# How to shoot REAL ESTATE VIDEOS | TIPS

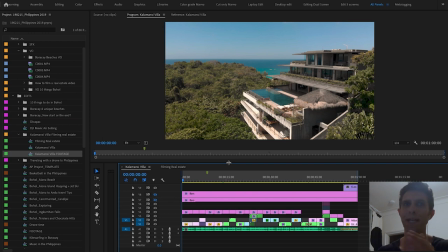478s
Here we are in Premiere Pro guys editing this promo. actually i've already edited so you will see the final edit on my timeline but you can see the final promo as well at the link below here in the description of this blog this is one minute video and to start with you want
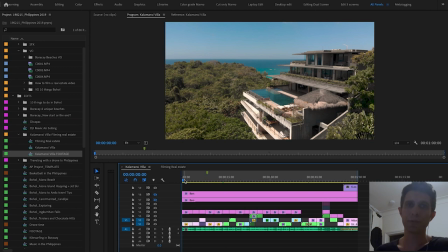494s
to show the clip that can represent the house you're trying to sell drawing shot for me was the best to begin with it's a white shot i can see the ocean in the background i can see the pool i can see how big the house is so this clip can sell my house
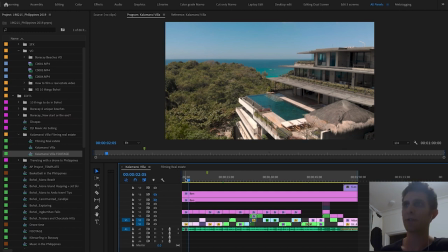507s
in the first five seconds. I hold it for three seconds or so. Remember you want to give enough time to the viewer to actually see the house. This is a promotional video to sell the place, it's not a trailer for the Avengers. So don't rush the shots, just let them breathe, give them air and give them some space.
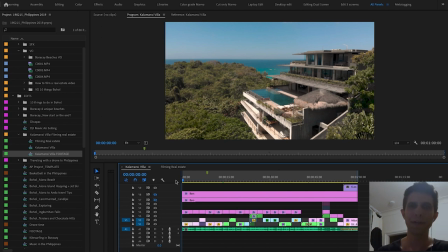526s
Important thing, in most all the videos actually, you might want to start with an establishing shot, so a wide angle of the location and that's what I try to do in this video and then step by step you you build and you go inside the place try to create a story as well
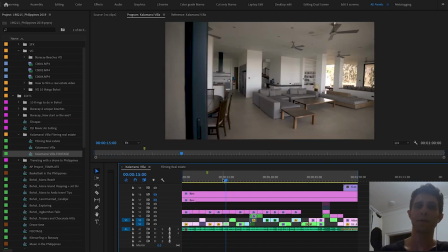543s
so from the establishing shots on from from outside we're going inside we
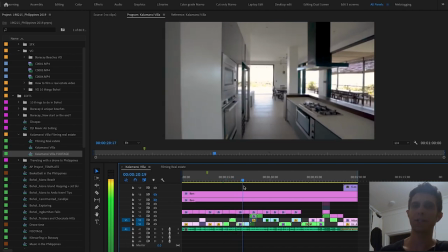548s
can see the living room and we can see the kitchen and then we go upstairs as you
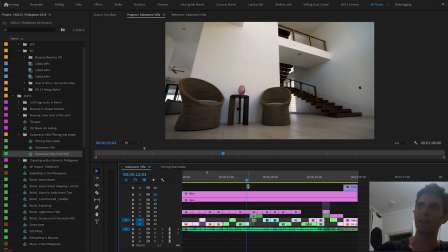552s
can see here it kind of takes me to a different
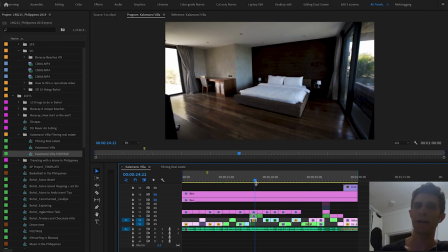557s
level to the bedrooms right here so try to create a story even
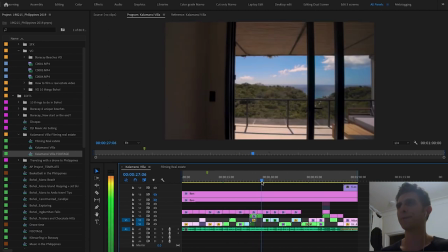561s
even though it's a promotional video for a house as you can see they're quite slow
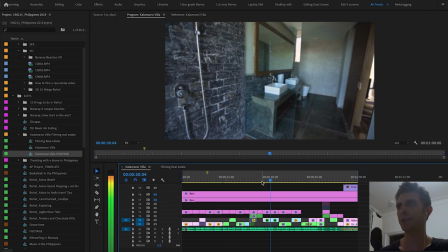566s
slow pace clips don't don't rush it again now here we were indoor so i was
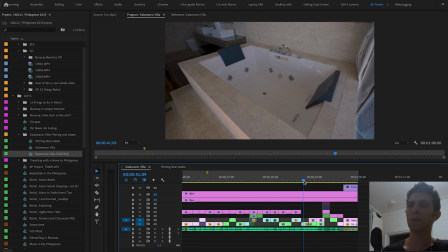571s
showing this yacuzzi and we wanted to go outdoor again to show the the last clips um it wouldn't really fit in a way because you are because it was a sudden jump so from the from indoor to outdoor so what i did i just created a black, a fading to black,
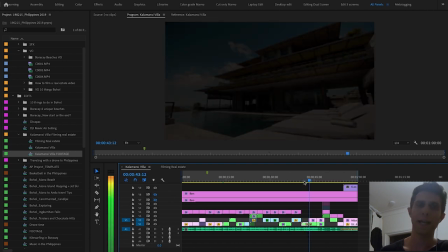589s
so fade out and fade in again from black to the clip and we are outside.
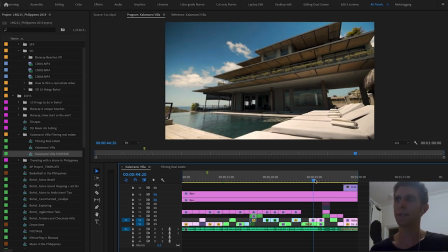595s
I'm going to show you this clip quickly, so I just added a scale, I scaled the clip up just to give it a bit of cinematic motion.
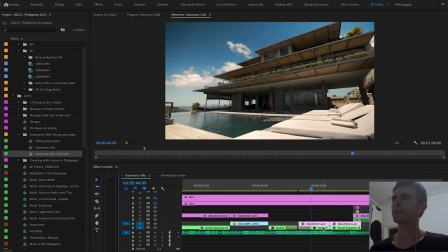603s
So you select, I just selected my clip, I went to effect controls right here and I created a keyframe at the beginning of the clip
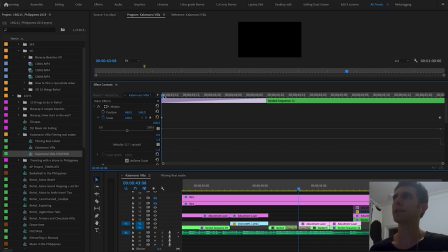613s
which is scale 100 and then at the end of the clip I scale it up to 103 as you can see here so that's 103 now this scale also
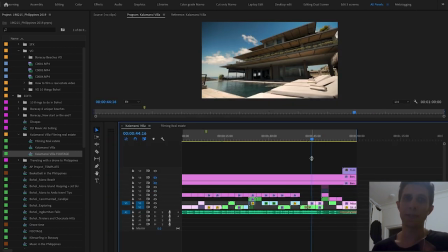632s
the scale helps me to introduce the next clip which is actually a dolly in so a dolly forward is actually a drone shot so the drone
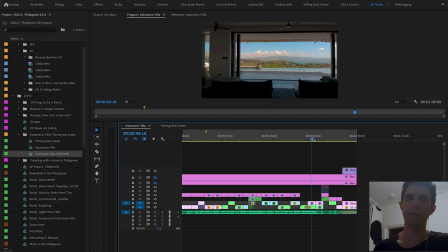643s
was flying forward and yeah it kind of links nicely to that and the next shot as
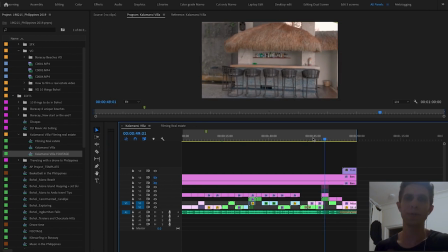648s
well which is an outdoor shot of the bar so just try to link the clips as well that kind of makes sense don't just put clips
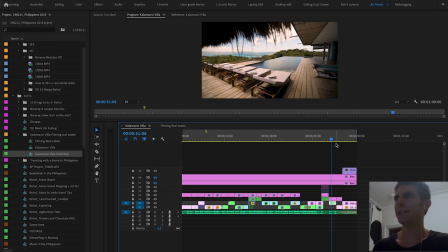655s
randomly like you wouldn't do in any other edit anyway and then i close with a white shot with a drone shot again showing the house and the landscape and i'm gonna add a bit of title at the end like an n-word with the with the name of the
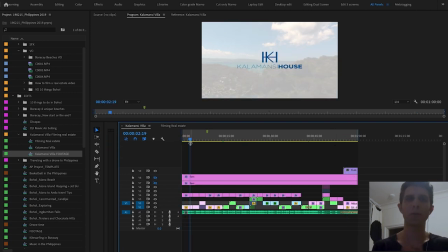671s
villa right there in terms of music i use this music is quite cool and up to date you can find it on a premium beat
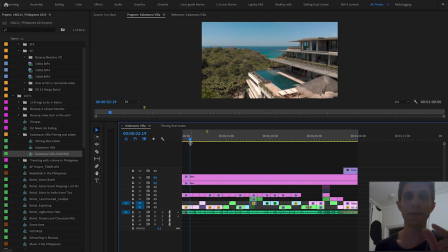678s
that's a quite nice audio library you can just pay for the individual track you don't need to have a yearly license and so on like audio network or epidemic music and stuff like that another thing i can show you quickly in the edit